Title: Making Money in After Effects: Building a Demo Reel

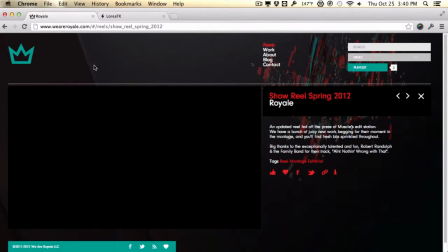0:00 Hey guys, Vincent here. Welcome to the Making Money with After Effects course. Today we're going to be talking about the demo reel and the importance of having a demo reel. So what exactly is a demo reel? A demo reel is kind of like your personal business card, your kind of portfolio that you show your clients or your employer what you're capable of, your skills,
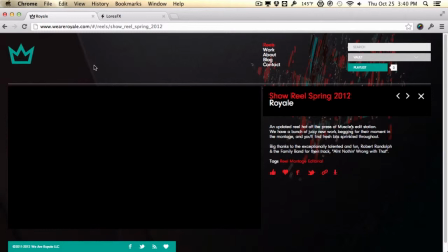0:19 your previous work, and why they should hire you. So you're showing this to them to give them a reason to hire you and to kind of show off your skills. So it's kind of very important to get all this stuff right to kind of give a really great first impression and there are some few things I want to talk about when creating a demo reel.
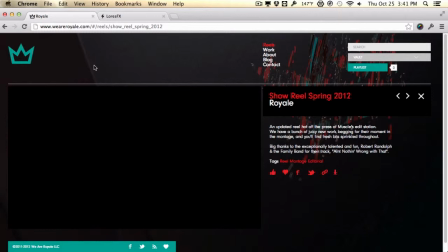0:36 So before we get started let's go and take a look at examples of a demo reel. This one here is by Royale. So let's go and take a look.
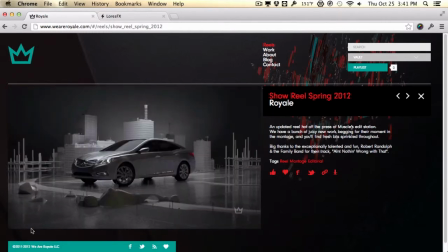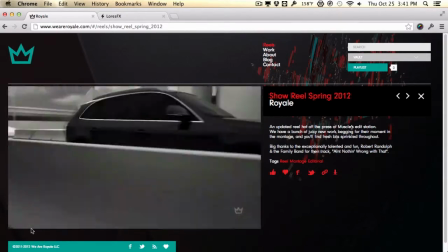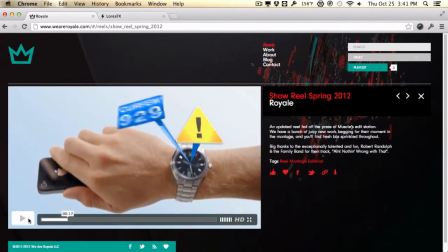1:00 So if you were pretty upset I stopped the video that's probably a good thing because you were really interested in the demo reel and you were really interested in seeing what other works this person has done or this particular company has done and that's the whole goal of the demo reel here is to kind of draw your attention and make you very interested in the work and the quality of the work that you're seeing and this is the whole point
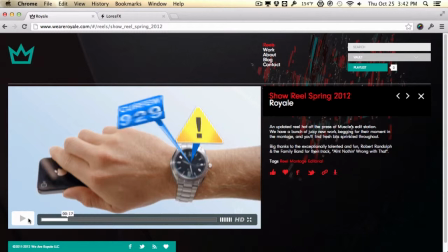1:19 of the demo reel and we all strive to make a really nice demo reel a very interesting demo reel so that you don't lose your client or your employer's interest so the first thing I want to analyze here is that first of all he has or
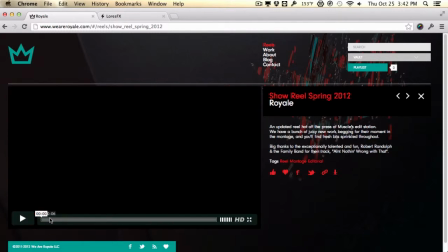1:32 they have a kind of title slide that establishes the brand so as you see here we have a nice logo reveal Now, most of the time you would want to include the name of your company or your personal name as well as a year,
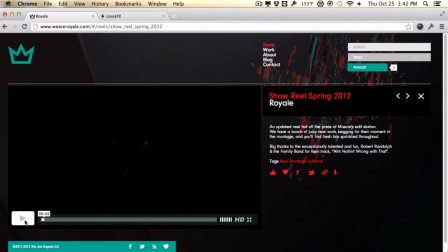1:48 but in this case, they decide to go with the simplistic logo and have all the information here on their site. First of all, you want to establish yourself, establish your name, who you are, what you are and your company name. And then we progress on to the actual projects that they have done in the past.
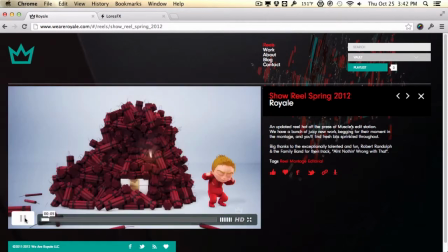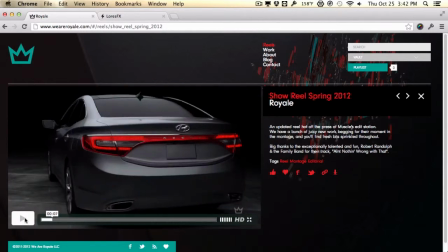2:09 And as you can see, everything is really nice, fast moving, rapid pacing, and really quick transitions. And again, this has to do with the attention span, most people have very short attention spans.
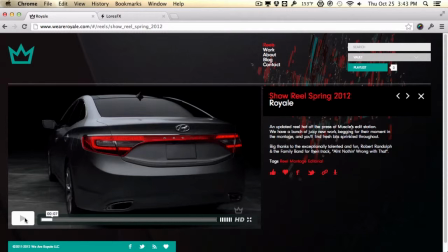2:21 So you kind of need to grab their attention pretty fast and get on with it. So that's just something that you want to keep in mind, you really want to show them your best work and cut all the other crap out. So let's go and take a look at another demo reel here by Mr. Lourdes here.
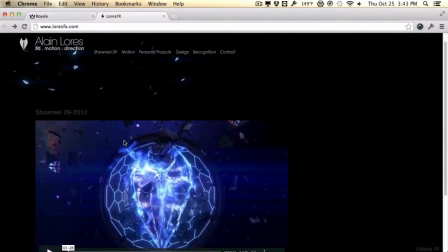2:36 This one's a little bit different but again the concepts are the same so let's take a look.
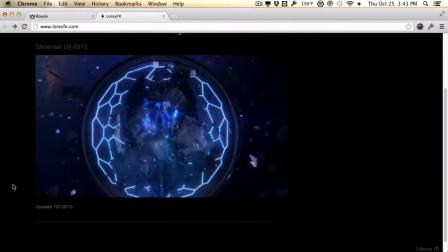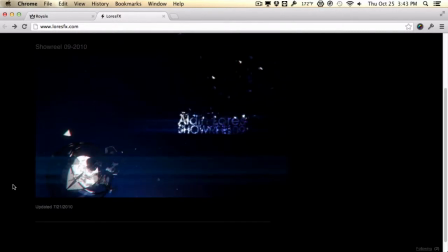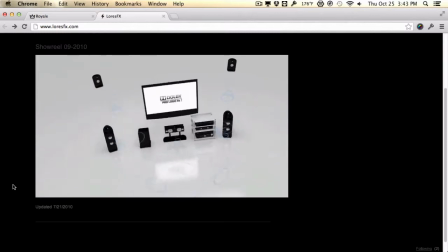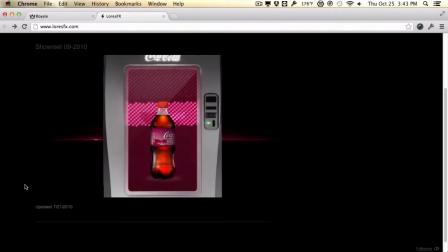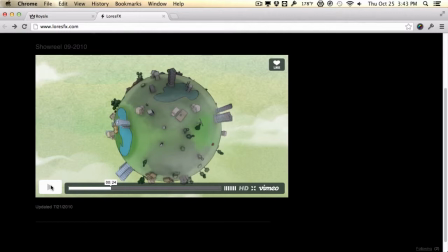3:05 So again very very fast movement as you see at the beginning of the demo reel he has a nice little animation.
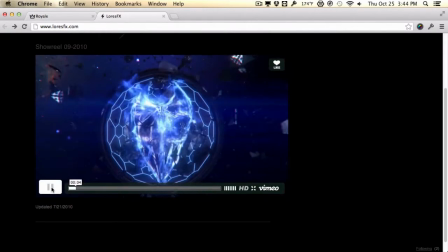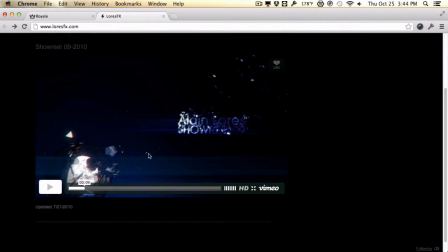3:20 And again it establishes his brand, it also shows his name as well as his showreel and the year number. The year is there just to kind of give you guys a reference on you know okay this is demo reel from 2009 to 2010. Just something to keep in mind. So he establishes himself as well as the brand and then he progresses on to his previous works.
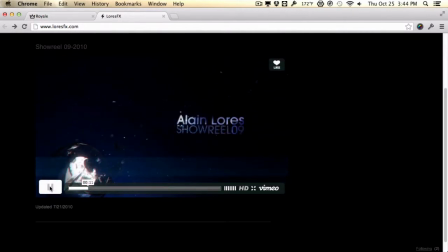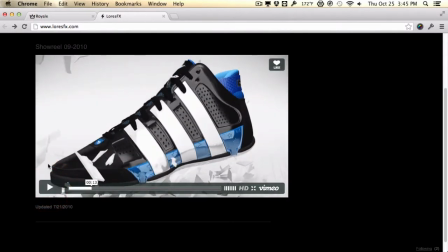3:45 Now notice again how you have nice quick transitions that gets to the point. You also have very upbeat and energizing music. You don't want to have really slow music or cinematic music or anything like that.